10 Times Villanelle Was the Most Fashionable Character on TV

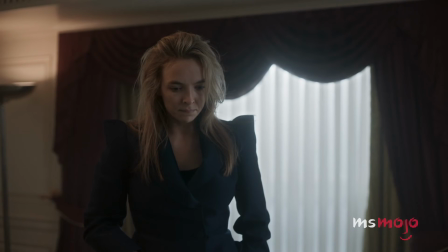[0:00]
She may be a psychopath, but she sure has style.
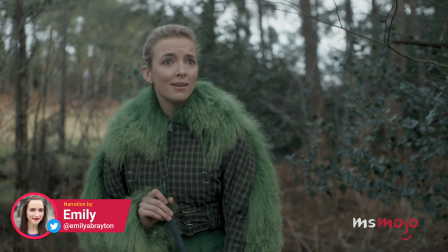[0:04]
Welcome to Ms. Mojo, and today we're counting down our picks for the top 10 Villanelle outfits on Killing Eve.
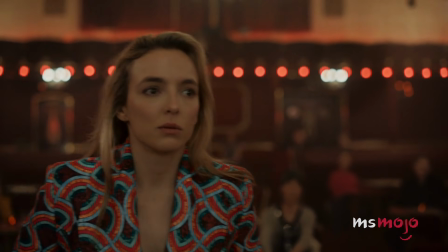[0:11]
For this list, we'll be looking at the most memorable looks that this character wears in this black comedy drama spy thriller's first three seasons.
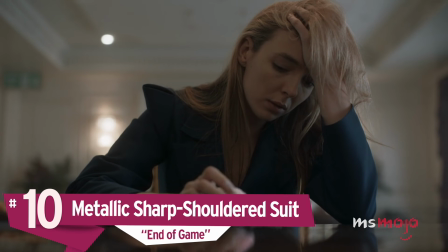[0:20]
Number 10, metallic sharp-shouldered suit.
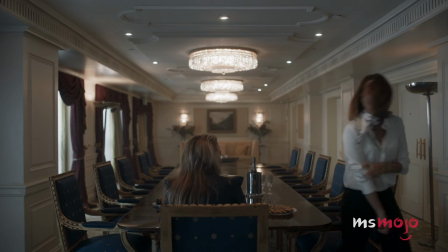[0:23]
One of the most impressive things about Villanelle's wardrobe is her ability to dress in both very feminine and more androgynous styles.
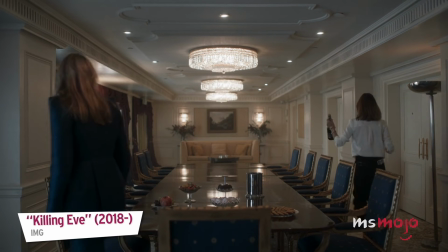[0:31] I wanted to meet you for a long time. I've been watching you.
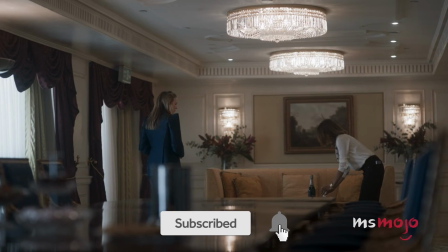[0:39] Watching me in a kinky way?
While she looks great in a frilly dress, she can also rock outfits that were once seen more traditionally on men,
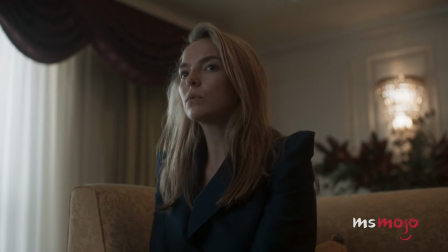[0:47]
with this suit being a perfect example.
What is your name? Hélène.
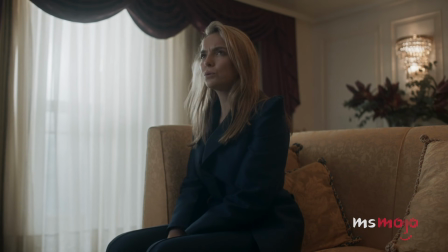[0:56] Hélène. Is that your real name?
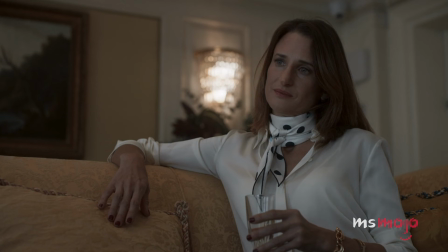[0:57]
The tailoring is just flawless, and while in many ways it looks classic, the slightly metallic material makes it clear that it's anything but ordinary.
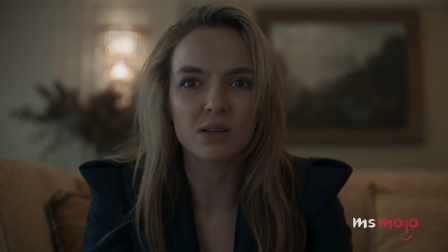[1:05] This is the same stuff I was doing before. This is bullshit.
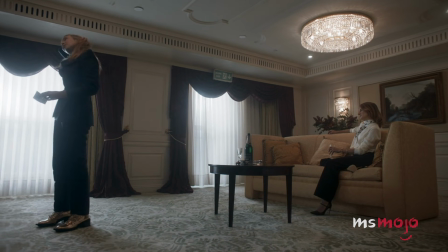[1:10]
What really makes the look stand out, however, is the sharp architectural shoulders of the jacket, which create an exaggerated silhouette shape.
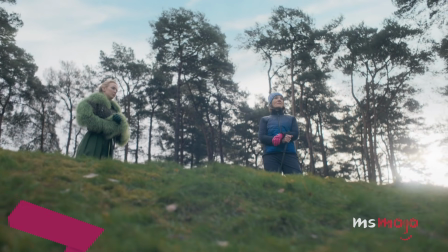[1:18]
Number 9, golf outfit.
I am going to miss this. Looking like a prophylactic that can't play golf?
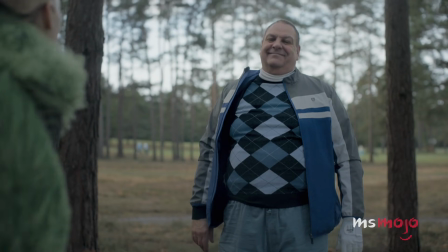[1:26]
If you ever wondered what Villanelle would wear to a golf course, you got to find out near the end of season 3.
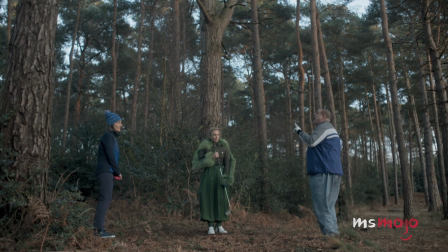[1:32]
Of course, she wasn't just going to sport a polo shirt and khaki pants.
You can do it if you like.
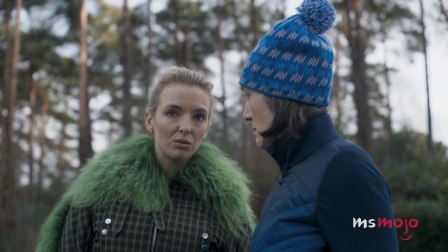[1:40] Kill him. One of us has to do it. If it means so much to you, you can do it.
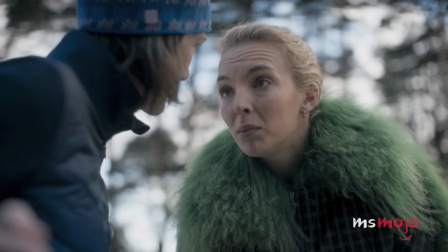[1:44]
For the hybrid assassination golfing job,
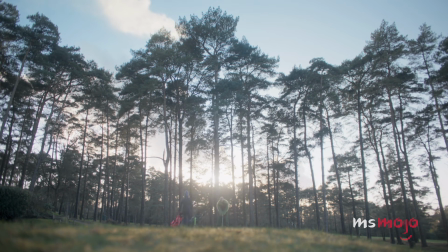[1:47]
she opted for an over-the-top feathered jacket by Charlotte Knowles in a hue that matched the green of the course.
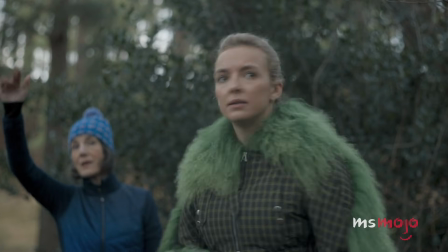[1:53]
Her Gucci trousers were in a complimenting shade of green, and made the entire outfit stand out boldly amidst the more standard golfing attire.
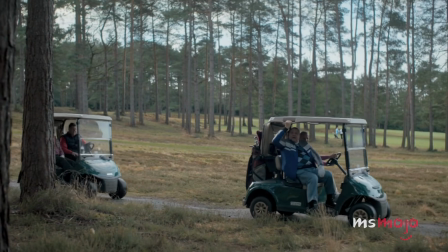[2:02] Excuse me, sir. Will you help me get my ball?
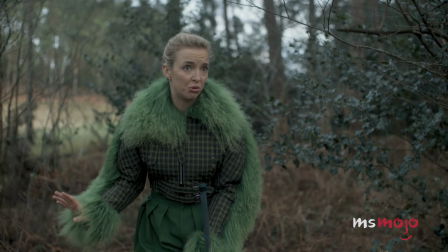[2:07] My mother's feeling unsteady on her feet, and we don't want to go into the woods alone.
Number 8, 70s print dress.
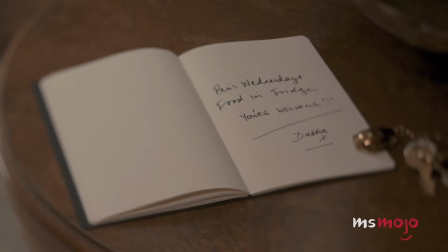[2:14]
In early season 3, when Villanelle was in Spain for her planned wedding,
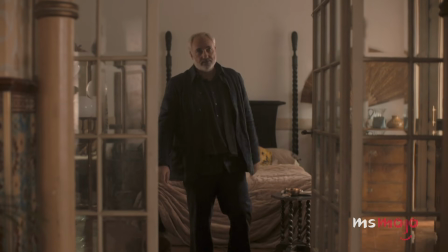[2:18]
she wore a breezy dress in a 70s-inspired print that showed just how carefree she was feeling.
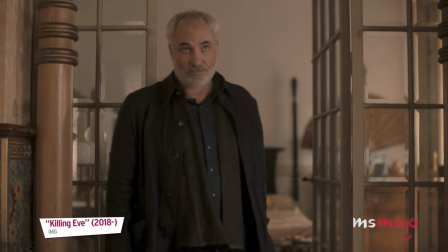[2:24] No. Oh, yes. No. No.
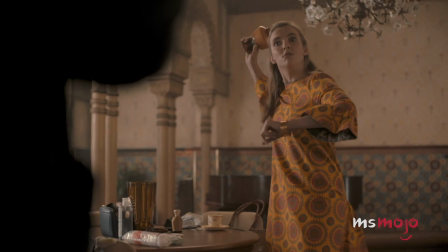[2:30] No? Really?
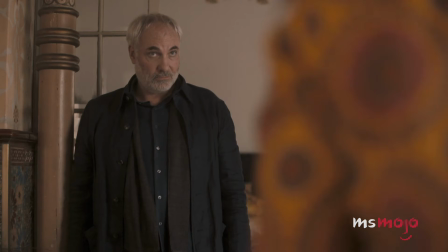[2:33]
With a shapeless shift silhouette and three-quarter bell sleeves, the piece is unique enough to make it clear it's not simply vintage.
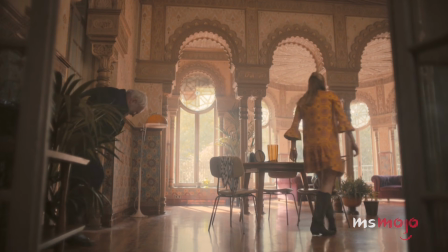[2:45] I'll think about it.
Pairing the dress with tall cowboy boots created a juxtaposition that would have been notable in any era.
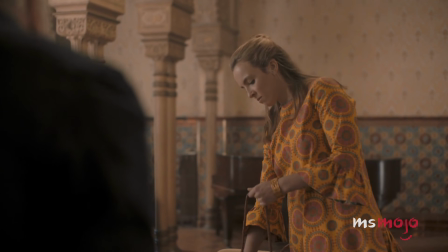[2:51]
The dress was by La Double J, and is actually available for purchase for anyone who wants to recreate the look at home.
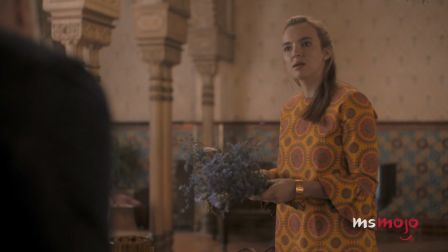[2:58] Haven't you heard? I'm moving up in the world.
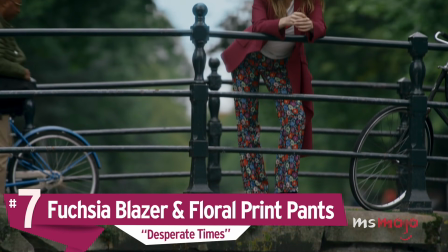[3:04]
Number 7, fuchsia blazer and floral print pants.
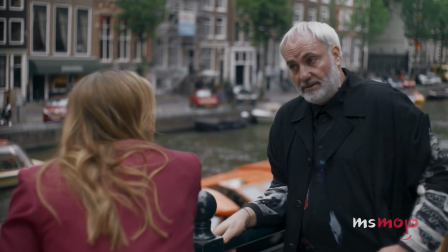[3:08]
In season 2, Villanelle is in Amsterdam, and attempts to draw Eve out by assassinating someone in the city.
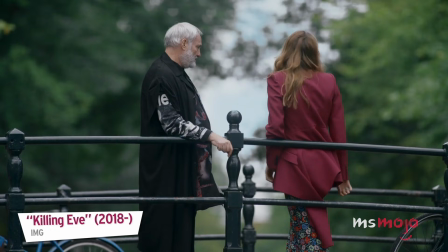[3:14] Don't be a snob. This kind of work pays a lot of money. It's boring.
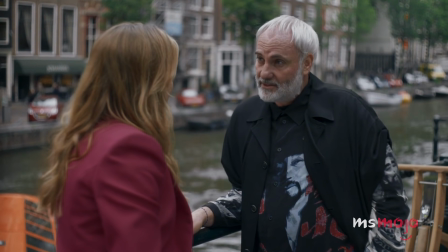[3:20]
While her strategy doesn't work, she does manage to wear an outfit that's basically the opposite of her foul mood when she meets with Constantine.
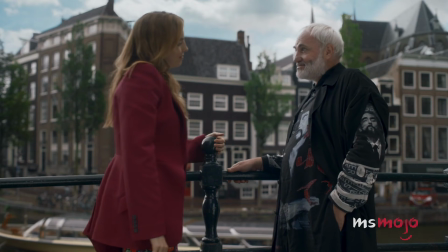[3:27]
The bold pink blazer was designed by Alexander McQueen, and as if that wasn't enough of a statement piece,
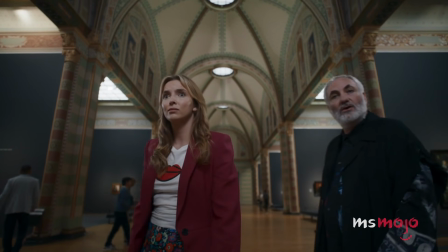[3:34]
she paired it with retro-printed floral pants by Etro.
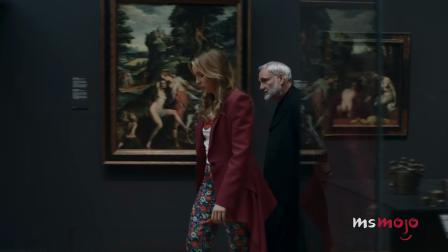[3:37]
One of the best things about Villanelle's more feminine pieces is how they contrast with her shocking and violent behavior.
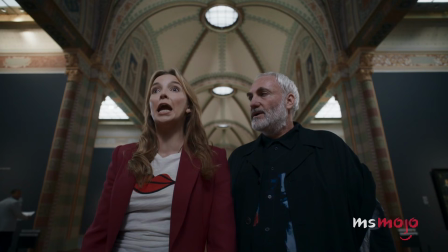[3:46] This is so boring!
Number 6, retro printed suit.
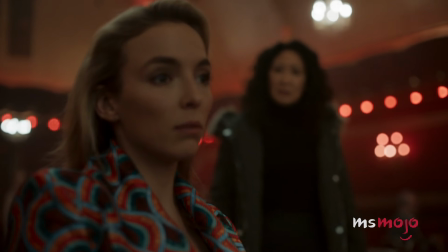[3:55]
In the finale of season 3, Villanelle wears several notable outfits.
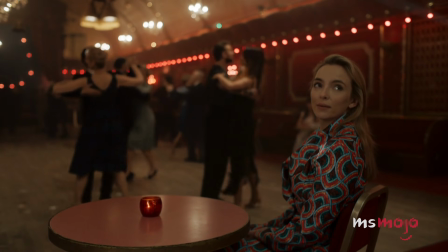[4:00]
More on that later. But one of our favorites has to be this graphic printed suit by British designer Halpern.
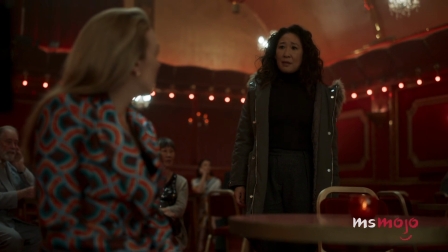[4:06] How are you?
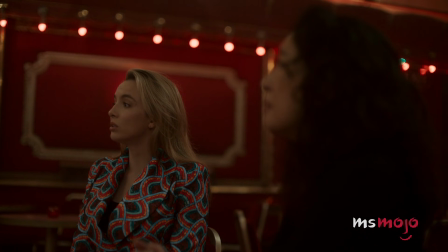[4:12] How are you?
Like some of the other pieces she wears in the third season, there is a definite 70s influence to this style,
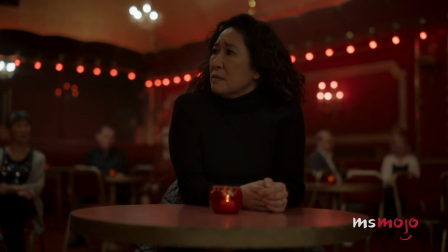[4:19]
with the swirling pattern being almost dizzying to the eye.
Imagine if I'd refused.
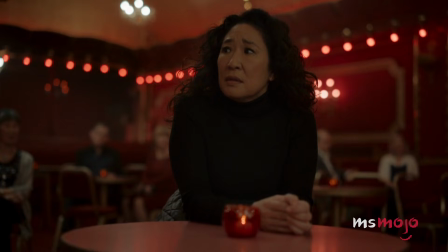[4:24] What do you think I would have become? Interior designer, maybe.
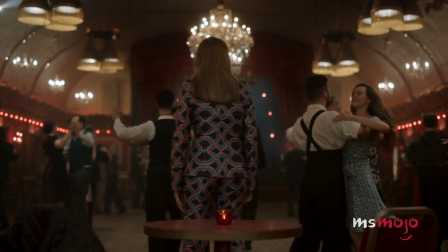[4:29]
And if the print wasn't enough to take you back in time, the bell-bottomed silhouette of the trousers definitely will.
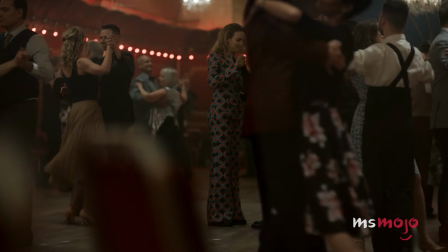[4:35]
Despite the fact that she's always performing covert operations, Villanelle clearly doesn't mind standing out in a crowd.
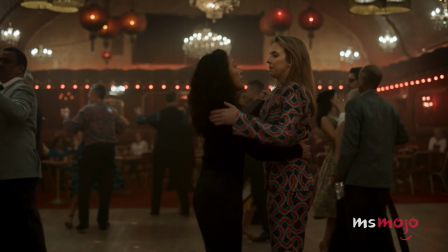[4:42] Are you leading or am I? I have no idea.
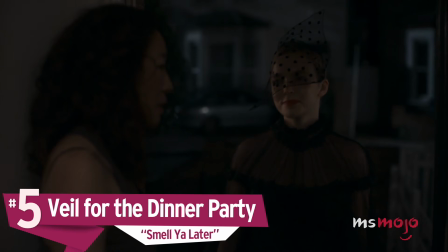[4:49]
Number 5, veil for the dinner party.
Don't do anything stupid, okay?
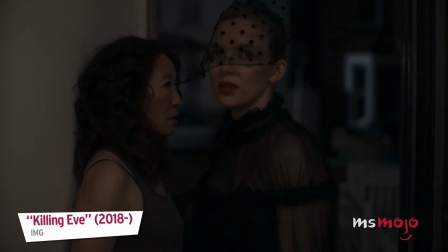[4:54]
Villanelle definitely has a flair for the dramatic,
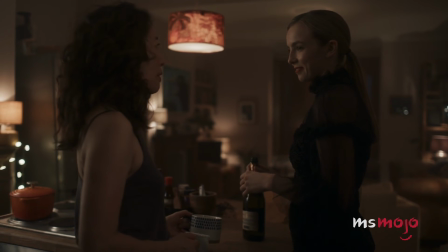[4:59]
as evidenced by the outfit she chooses for a dinner party partway through season 2.
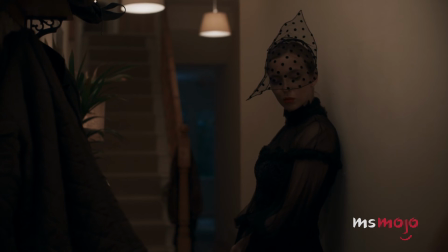[5:04] Can you take your shoes off, please? What? Really?
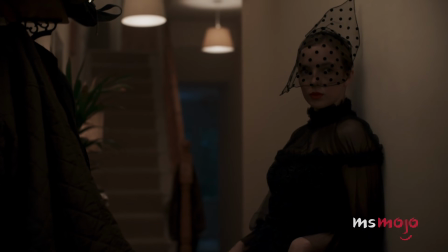[5:08]
While wearing a veil may slightly obscure her face, the floor-length Victorian-inspired gown certainly doesn't draw attention away from her.
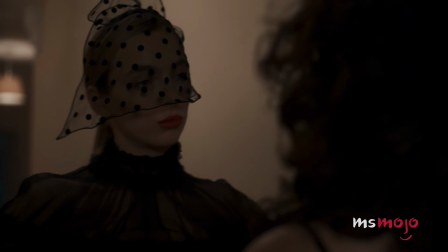[5:16] Do you want to search me, too? What's the point?
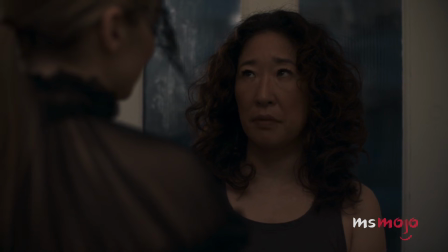[5:21]
The structural shape of her polka dot headpiece is unique and visually interesting, adding an aura of mystery to her already intriguing appearance.
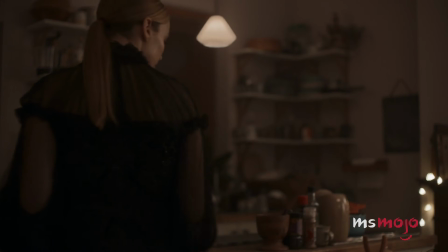[5:30] I'm dying for a drink.
But paired with the intricate black dress, it makes for one of the most striking and memorable looks of the series.
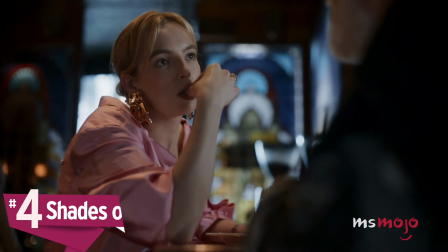[5:39]
Number 4, Shades of Pink. When Villanelle is in Amsterdam in season 2, she pulls out all the stops in terms of her wardrobe.
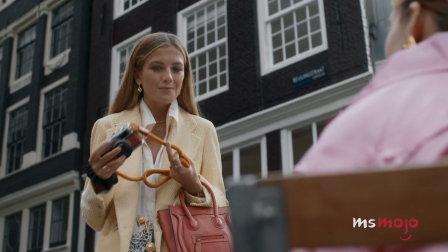[5:47] Wow, you look amazing. Can I take a picture of you for my Instagram? No, of course not.
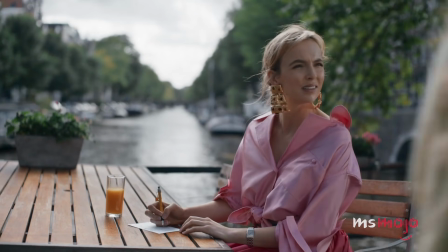[5:54] Don't be pathetic.
Do you ever consider how much she has to pack to look this good all the time?
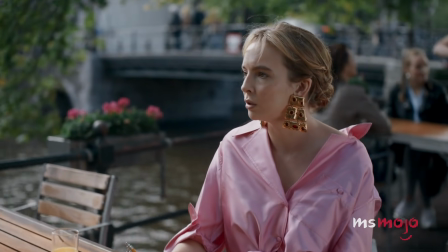[5:59]
While sitting by one of the city's many canals, she wears a gorgeous color block look featuring a pale pink top and brighter hued skirt.
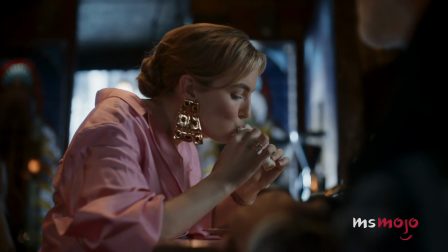[6:07]
The pajama style top is by Rosie Asulin, and the fact that it's knotted at the waist makes it more daytime appropriate.
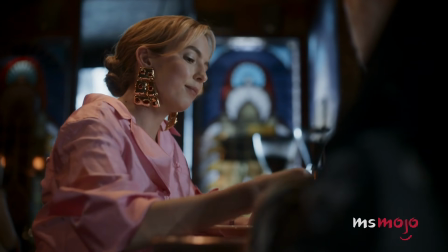[6:14]
By pairing it with a William vintage skirt that looks like a ball gown, she creates an overall look that's anything but casual.
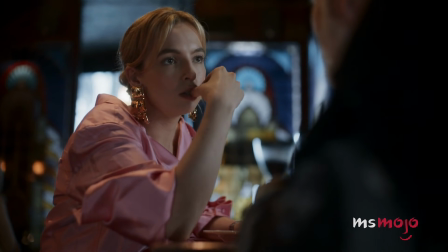[6:21] I think Yves Polastri has made you go a little soft.
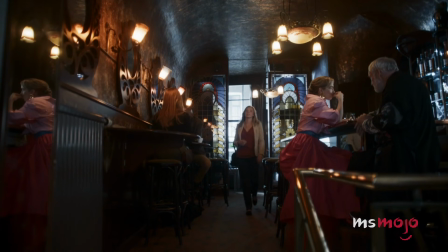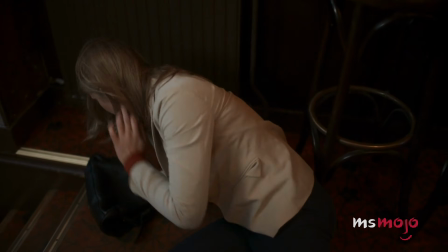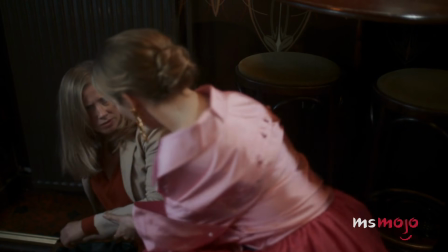[6:34] Are you okay? You poor thing.
Number 3, yellow coat.
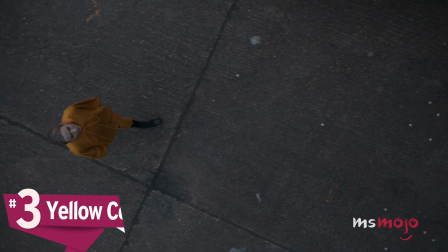[6:38]
Villanelle tends to follow a relatively consistent color palette,
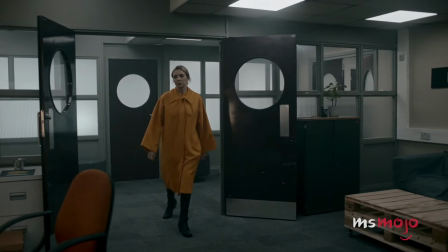[6:42]
but this mustard yellow coat stood out as a notable and memorable look at the very end of the show's 3rd season.
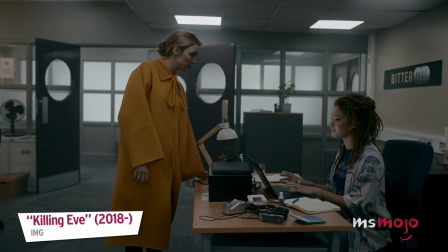[6:48] Have a meeting with Yves Polastri. She's not here. Can I take a message?
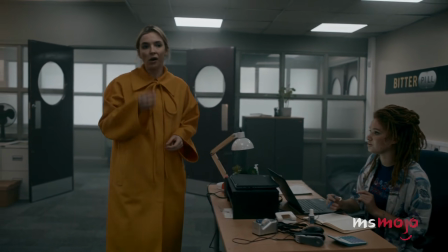[6:53] Oh, wait.
The outer piece, which is by Loewe,
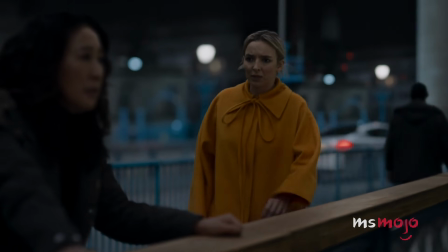[6:57]
features a cape-like construction and offsets the oversized and loose silhouette with an oversized feminine bow at the neckline.
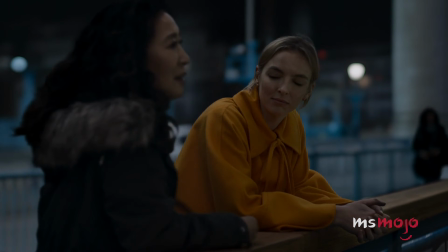[7:04]
If the coat was seeming too conventionally stylish, the tough-looking On de Meurlemeester lace-up boots added some contrast and visual interest.
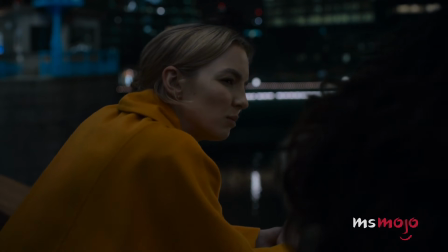[7:13] I don't want to do it anymore.
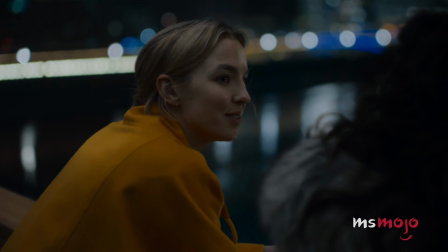[7:18] Any of it.
By capping off the season with this remarkable look, the character left us wanting more from future episodes.
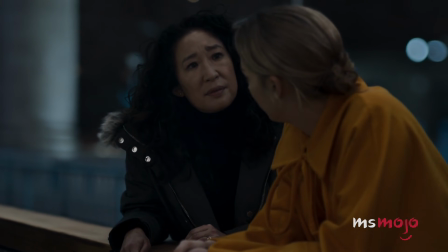[7:25] I think we all have monsters inside of us. It's just that most people manage to keep theirs hidden.
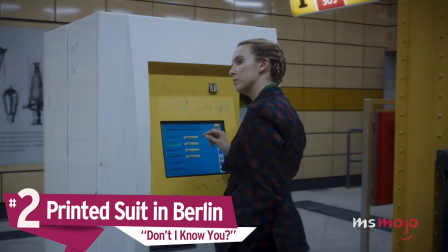[7:32] Well, I haven't.
Number 2, Printed Suit in Berlin.
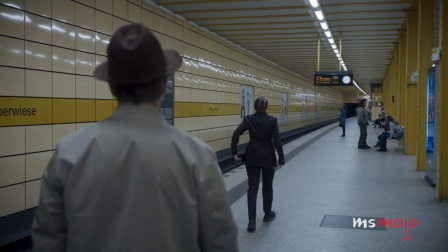[7:36]
In one of the most shocking moments to take place early in the series, Villanelle commits a stunning act of violence in a Berlin nightclub.
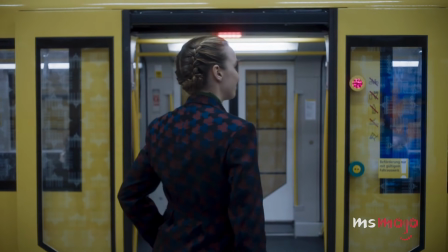[7:43]
During the scene, she's wearing a tailored Dries Van Noten suit that's printed with a graphic pattern.
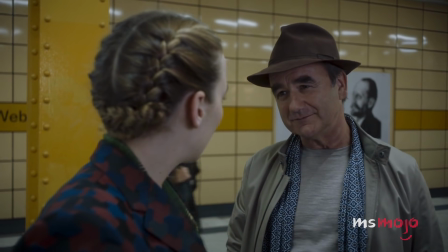[7:51] Kann ich fragen, wo Sie diesen Schal haben? Meine Mutter hat ein Geschäft in München.
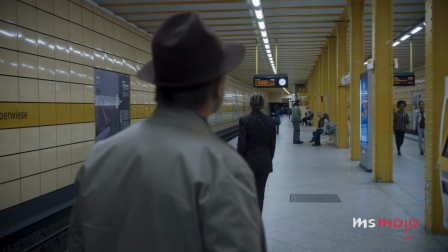[7:57] Ich kann Ihnen gerne die Adresse geben.
The sharp and stylish design of the outfit added to the drama of what was taking place.
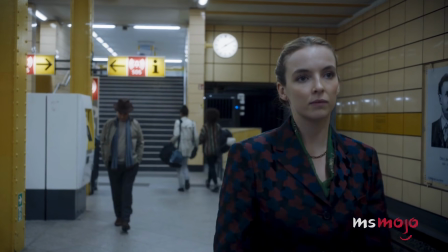[8:04]
Actress Jodie Comer, who plays the character, actually said that this was her favorite look of the season,
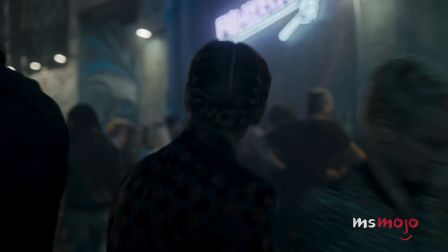[8:09]
and mentioned that she considered buying it for herself after filming wrapped, but she refrained after thinking it seemed a little too Villanelle.
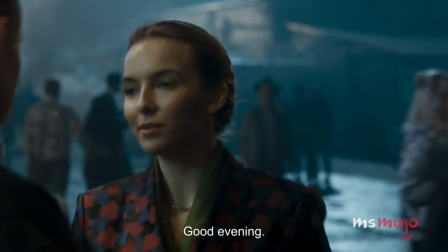[8:17] Stop.